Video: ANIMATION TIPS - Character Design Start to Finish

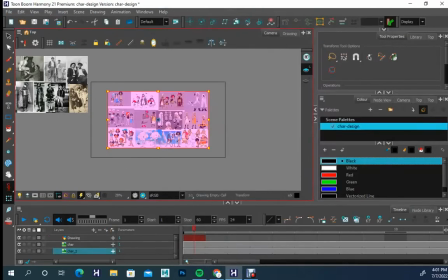0:00 Yo, let's talk character design. Let's do this.
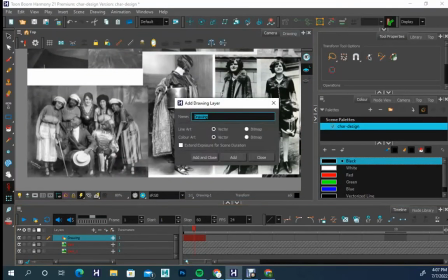0:06 All right. So, one thing is collect enough reference, both
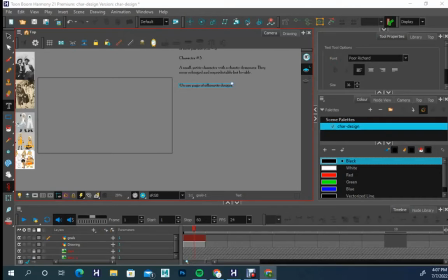0:18 picture reference as well as style reference. Ideally, when I work in Harmony, I try to put the like any design brief details that are going to be off to the sides because none of that stuff will show up.
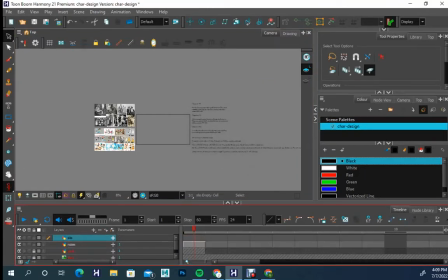0:32 I put the references off to the side because that little box, that little frame, that little field is where all of the visual stuff will be.
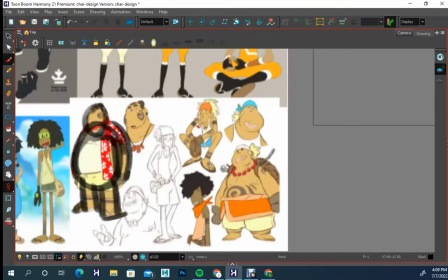0:41 Um, so I'm gonna design this burly character, and I'm looking at my reference,
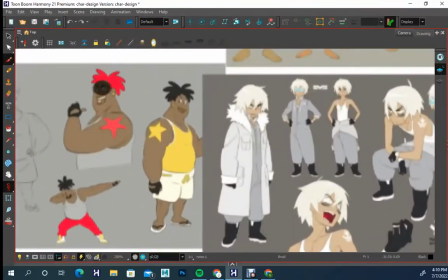0:47 and I'm doing like shape silhouette study to think to myself like visually, stylistically, like what do I want to do?
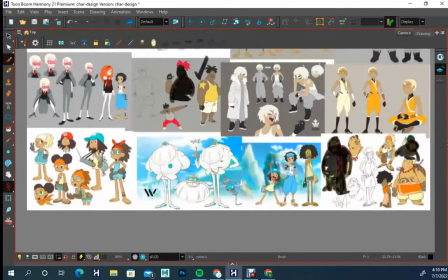0:53 What do I want to go for?
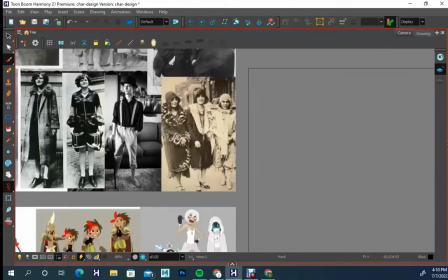0:54 So I start putting check marks next to things, and I start looking at these elements from the picture reference of things that I want to take, things that I want to get, and
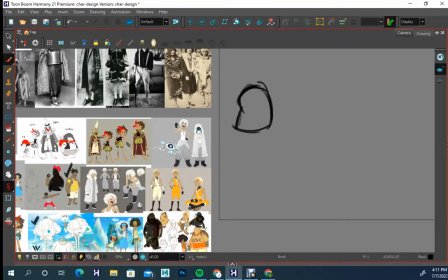1:05 like spending the time to collect your reference is important,
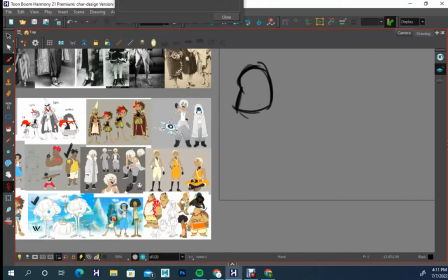1:08 and spending the time to do your shape silhouette design is important.
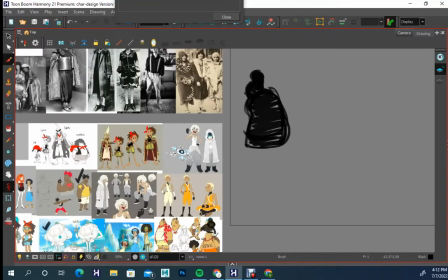1:15 Part of the reason that the shape silhouette design is important and essential is
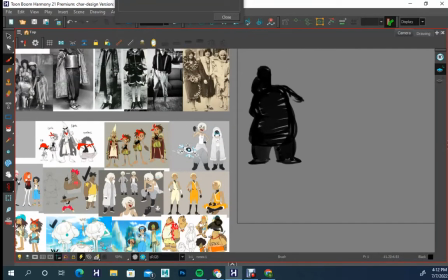1:21 because in general your characters will almost always be seen in their silhouette reads.
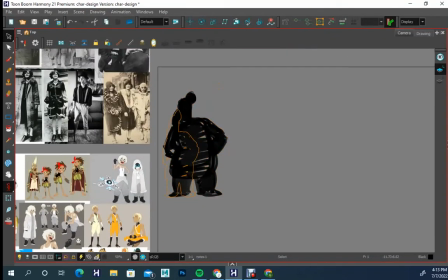1:28 There's always a moment where your characters will be read in silhouette, so it's important that their silhouette read is distinct from each other.
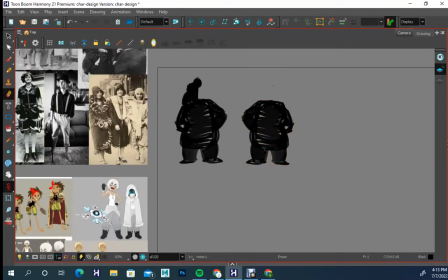1:35 And this part does not have to be long and laborious, right?
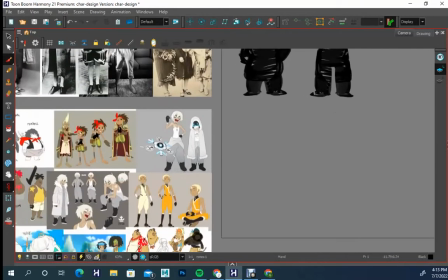1:41 It just needs to be you working quickly, thinking about
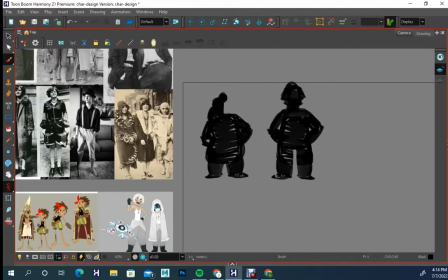1:47 um, the meaning of shapes and whether or not the meaning of shapes apply to your character.
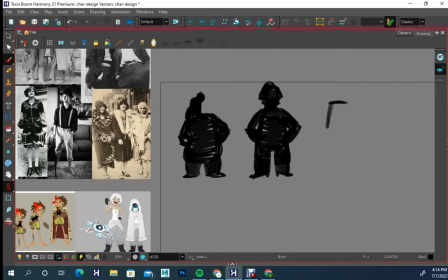1:54 It's somewhat different when you start looking at some of the more quote unquote realistic anime esque characters. They don't necessarily subscribe to the sort of Disney esque principles that a lot of cartoon characters are designed.
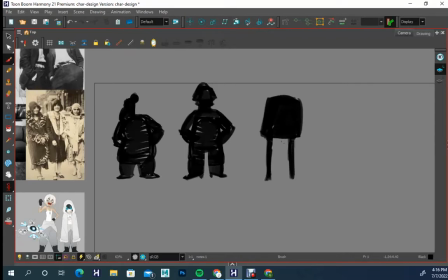2:09 So you won't often see in a lot of anime design that there's
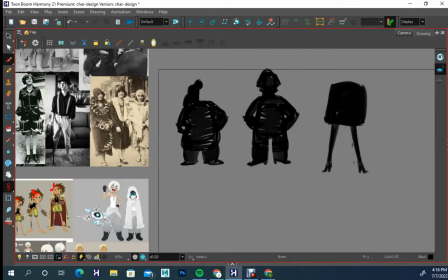2:18 distinct differences between the sort of hero and villains because a lot of anime doesn't have
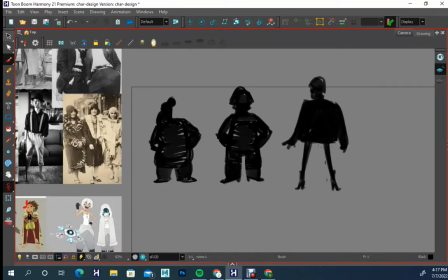2:25 that sort of um, simplicity to the way that they deal with characters.
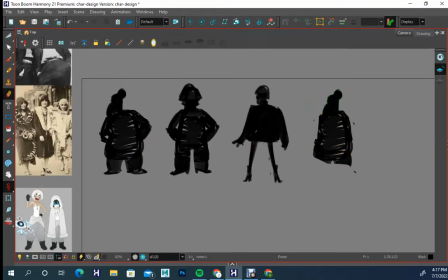2:35 So you oftentimes have the liberty when you're designing anime characters,
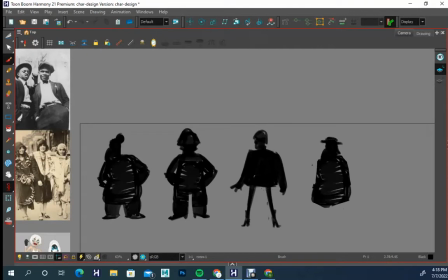2:42 if that's kind of the realm that you design in, that you don't necessarily have to think as much about
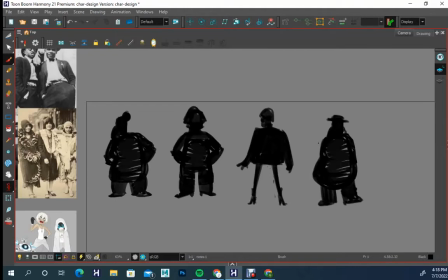2:48 the shape silhouette read having that much influence on the design of your character.
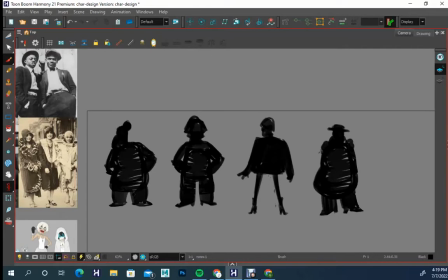2:54 But it doesn't mean that you throw those concepts and ideas away.
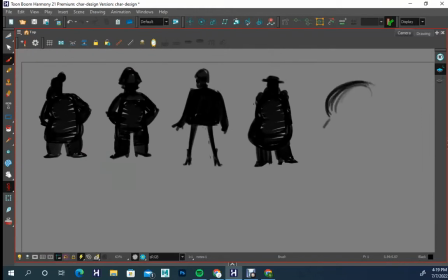2:58 So this whole exploration is to try as much as possible to just think the differences between I want this heavy, bulky character uh, and playing with these really big shapes.
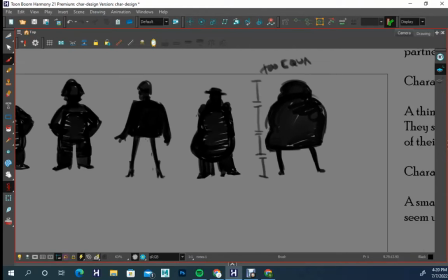3:11 I want the character to be a little bit gruff, a little bit aggressive,
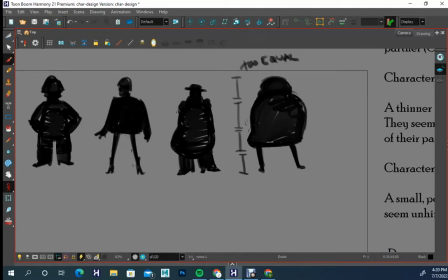3:16 but I also want the character to have some softness to it. So it's not solely just aggressive. And again, I'm when I do this, I'm thinking through some of the reference elements.
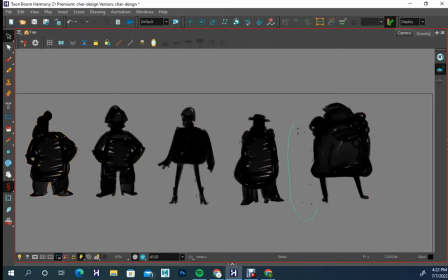3:30 Like I'm thinking maybe I could use some suspenders, maybe I could do some boots, uh, maybe I could do something with the sort of fur jacket type thing.
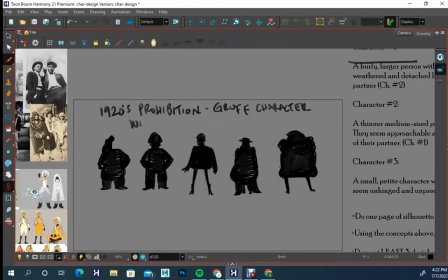3:38 And so the direction is that again 1920s prohibition,
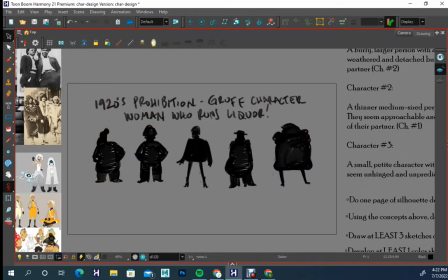3:44 a gruff character, and it doesn't specify whether it's male or female.
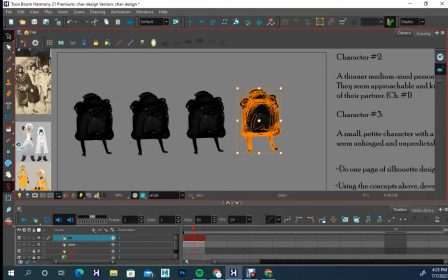3:48 But I thought, it'll be interesting, or at least it'll be fun if it was more of a sort of gruff female character or a gruff woman.
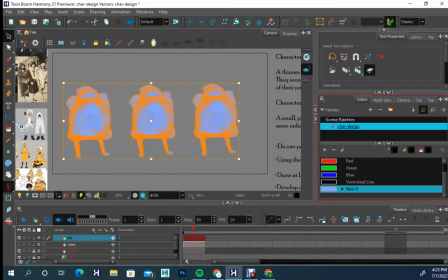3:57 Like she's been through some things and she's like, I know how to take care of business. So that's the sort of mechanic that I'm going for.